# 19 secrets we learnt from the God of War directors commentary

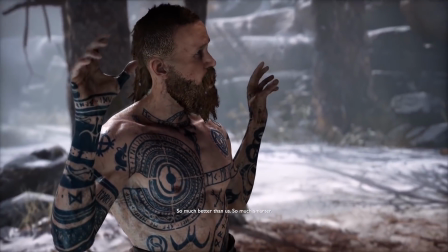[4:05]
It pushed us to actually go back and rewrite a lot of times just because his performance was so good.
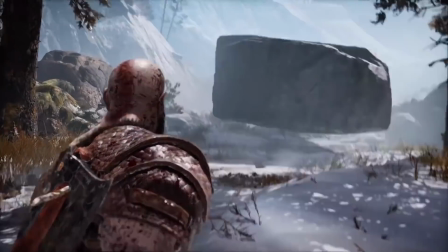[4:11]
This ravine was meant to be much smaller.
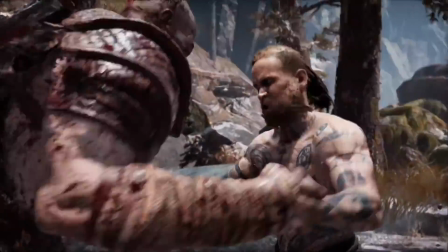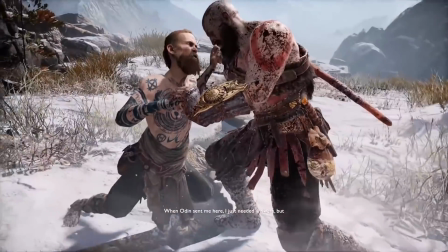[4:22] Ah, when Odin sent me here.
This idea of they're going to be so strong,
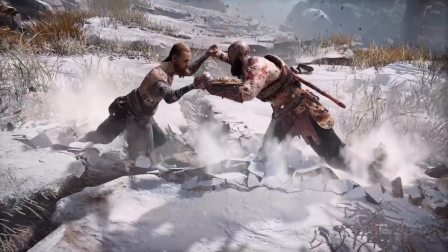[4:28]
they're going to dig in so much that pressing against each other is going to split the ground and every part of the level is going to fall off.
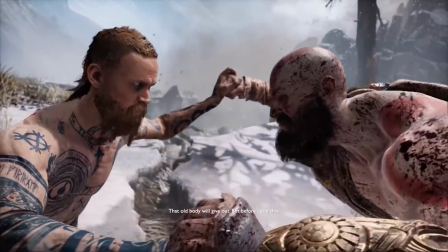[4:35]
I remember when I first talked to people about this and there was just this idea of like, yeah, that's never going to happen.
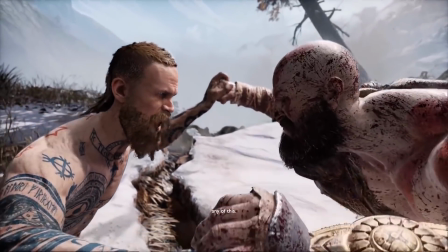[4:42]
And, you know, everybody kind of made it bigger than I thought. Like, I suggested something and I think they took it and went a thousand steps further and just made it amazing.
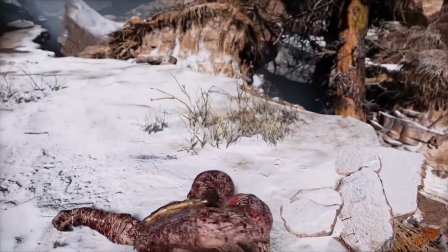[4:52]
Atreus's cries would wake Kratos up. And at one point in the script,
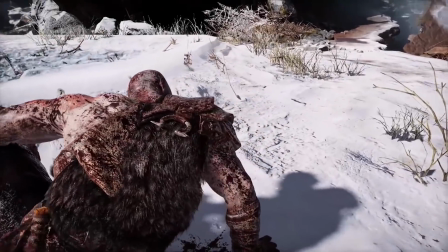[4:56]
you could hear Atreus kind of sobbing a little bit off in the distance and that was the thing that brought him back to reality and he kind of was following that sobbing.
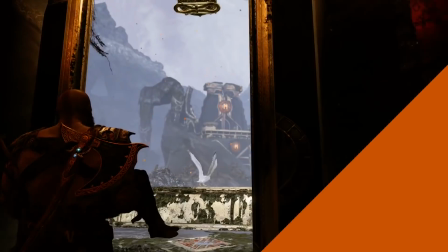[5:04]
That would lure the player back to the house. But we found we just didn't need it. The world is reacting to Loki slash Atreus being near death.
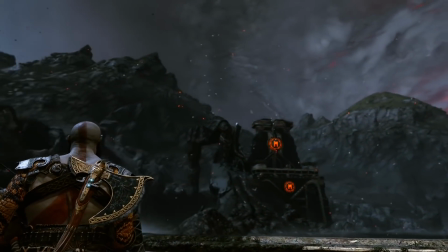[5:13]
The world has changed. You know, the red storm, as we're calling it,
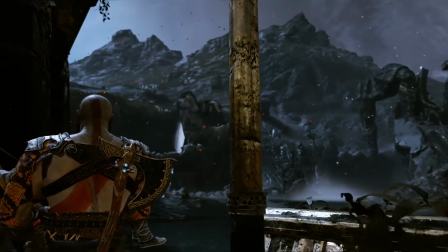[5:17]
which is the epicenter right over their house, is off in the distance, and you kind of have this weird, almost bluish-gray haze everywhere.
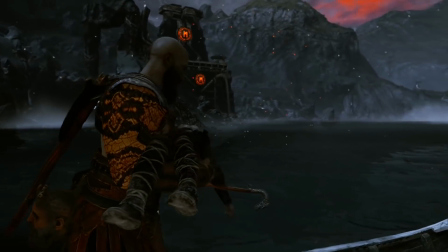[5:25]
The world is reacting to this imbalance. The world is reacting to Loki being near death, right?
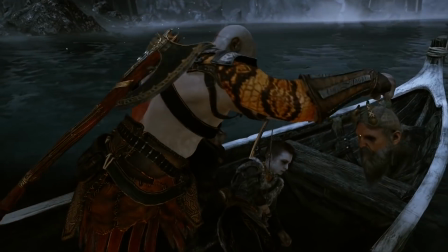[5:34]
And at this time, you don't know he's Loki. Spoilers!
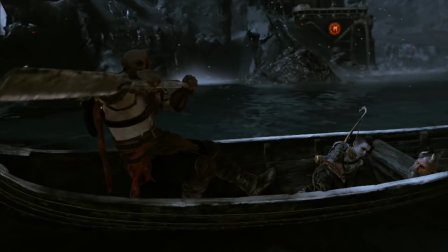[5:38]
And at one point, my initial pitch for this was this was going to be the only time Kratos was going to be brave.
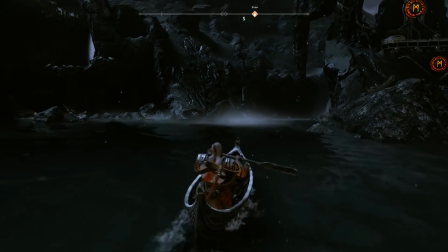[5:45]
This was where he was going to actually tell Atreus everything.
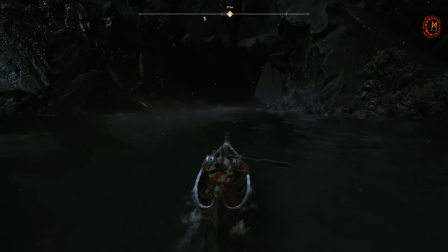[5:49]
He was going to unload it all because he had a captive audience who actually wasn't going to judge him or speak back.
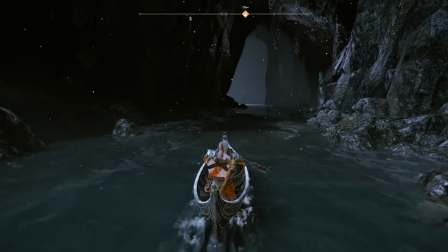[5:54]
But then Mimir was there. so I realized like you know what I don't think this is very good and the writers kind of pushed back on this
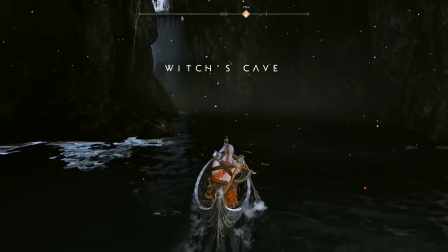[6:01]
one and they were right um this was the time to be silent this was the time to force the player to look at the unconscious body
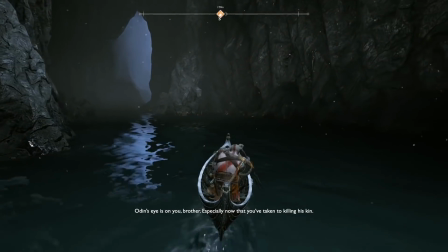[6:07]
of Atreus you know and have a little bit of conversation from the mirror a lot of people had said you know let's just fast
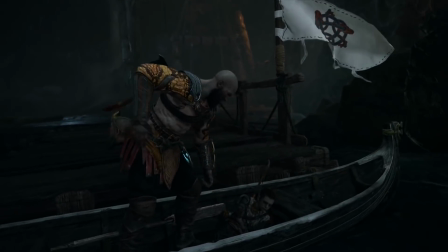[6:14]
travel this takes too long it's boring and you know at the time they were right it's just gray box and you know it did take a long time to
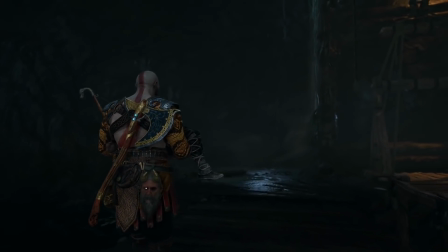[6:21]
boat and there was nothing to look at there was no music it was very aggravating and And I think it's a testament to their faith that I kept saying, no, no, no, no, no,
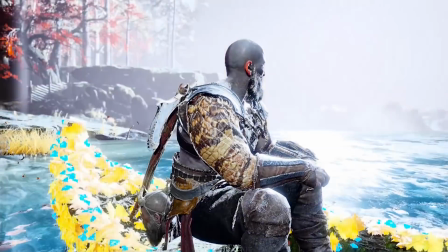[6:30]
no. We are not doing that. And as you're getting closer, you've already seen the indications of the red storm.
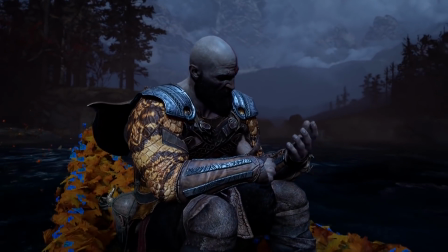[6:34]
And now you're going to go into the heart of the storm, right? And this is to really represent what's going on inside of Kratos.
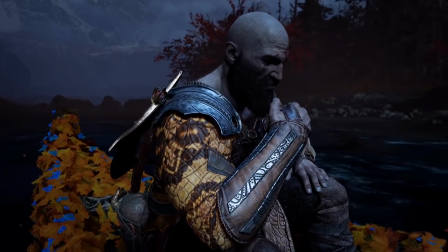[6:41]
This is a physical, external representation of the storm that has been going on inside of him forever, right?
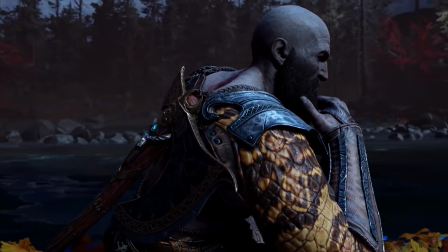[6:47]
And this moment, everything about this moment is about a pivotal character shift
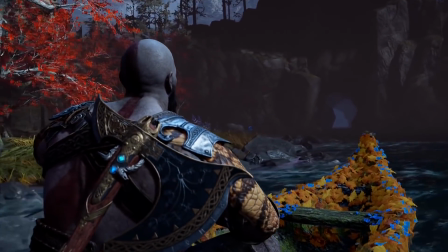[6:54]
for Kratos. his entire life the entirety of the seven
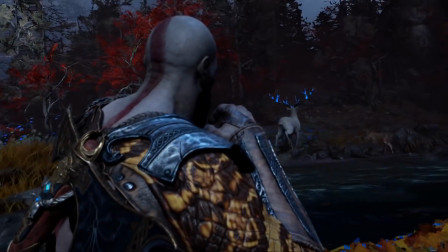[6:59]
uh games that he's been in previously has been spent blaming other people
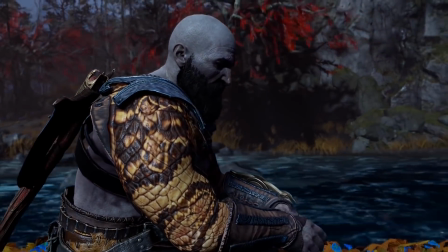[7:05]
for his problems taking almost no responsibility for anything that he's done in fact the only acknowledgement of it
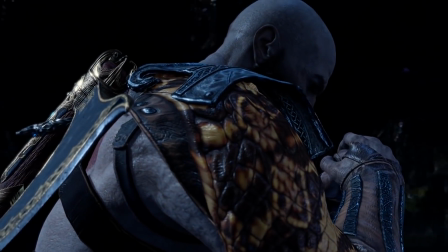[7:11]
is saying i will do things for you if you erase the horrible things that i've done the stupid decisions
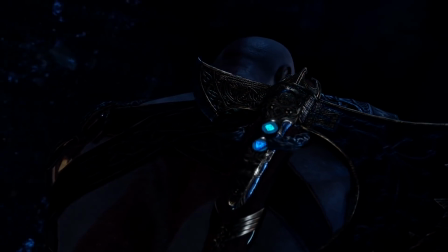[7:18]
that i've made which only further served to bond him in servitude to the gods.
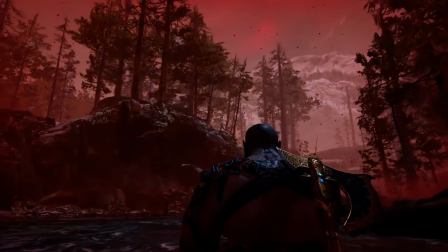[7:25]
There was a whole plan to have full sequences of Hellwalkers fighting other creatures.
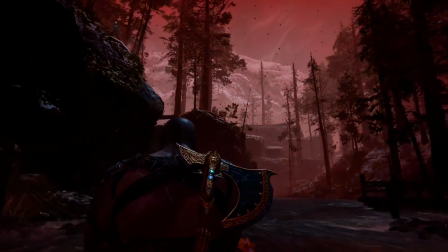[7:32]
There's a great Hellwalker up on the cliff just looking down at you. It's kind of creepy. Saying nothing, doing nothing, just staring right at you.
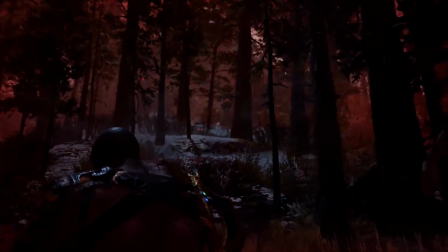[7:39]
And there was going to be, you know, animals and creatures running around everywhere and just we ran out of budget and time.
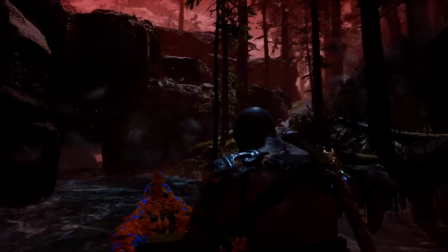[7:46]
But I think it's actually better.
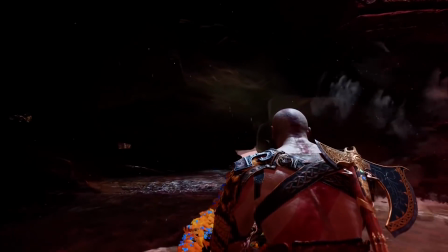[7:48]
Again, that's another one of those things where the limitations made it better it wasn't overwhelming you're taking all this in it is the moments of quiet right which is very rare for him that he's doing nothing he can't do anything but sit and wait for this boat to deliver him to the front
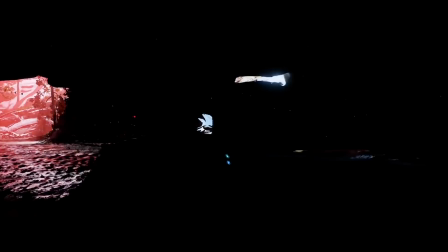[8:05]
of his house it's